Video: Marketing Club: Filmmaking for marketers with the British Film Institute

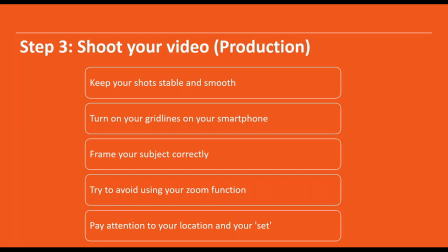Yeah, so try to get the background and you're set to enhance your story as well if it's possible, you know. So, for example, if you're filming an interview video with a painter, an artist,
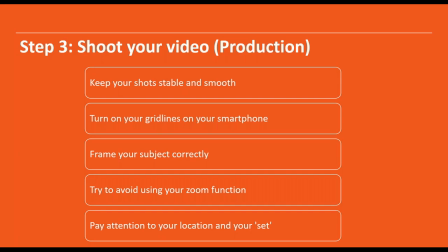maybe film the interview at the studio so that the audience can become really immersed in the topic of the video. and it's just nice to see you know to see something that's relevant to that topic as well so I
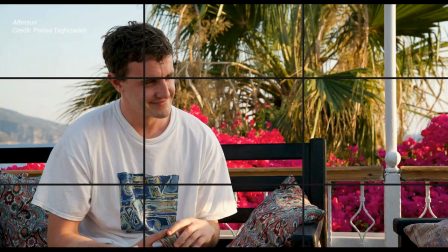would actually like to invite you to pick up your smartphone now if you haven't done this and just try one thing with me which is to turn on your grid lines so you should be able to go if you have an iPhone you should be able to go to your settings and then
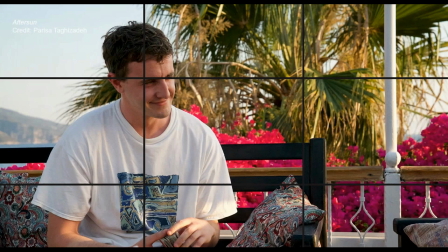look for camera underneath composition you will see something called grids and you can turn that on and when you go back to your camera app you should see these lines like you see on the screen on other phones i think you should be able to do the same it will be either in
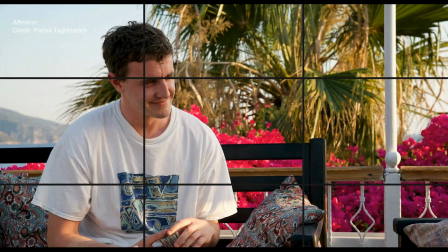settings or within your camera app that you can turn on the grid lines but basically why why i'm asking you to do this is because the grid lines will help you with your composition, as I said, following a rule called the rule of thirds.
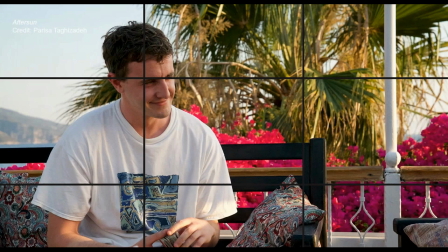So I think most of you might know about this or not, but with the rule of thirds, what you're doing is you divide your frame into nine rectangles using two vertical and then two horizontal lines.
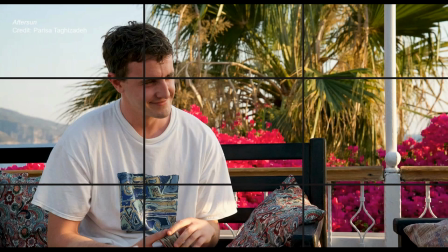And what you want to do is you want to place the subject of your shot, which in this shot is for mezcal, and you want to make sure that you place that subject of your
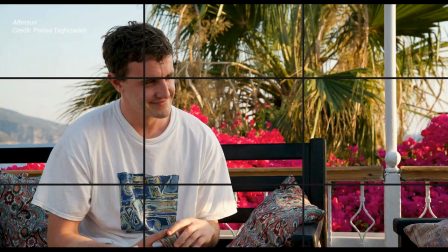shot or whatever you want your audience to pay attention to around these intersecting points or where the vertical and the horizontal lines intersect. This is just because this is a very old rule, I think, from like Renaissance painting,
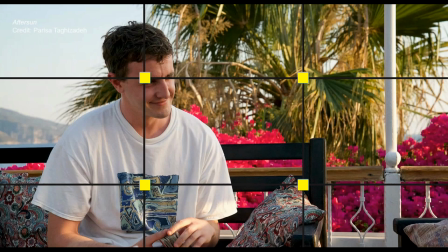but basically our eyes are automatically drawn to those intersecting points. So yeah, so you can see we've got this intersecting point and just really close by it is his eyes.
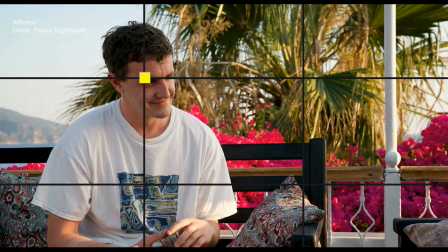And again, if you're framing a subject, if you're framing a person, sorry, you want to make sure you want to keep in mind that the eyes of a person are the most important thing so if for example you want your audience to relate to you make sure that they can actually see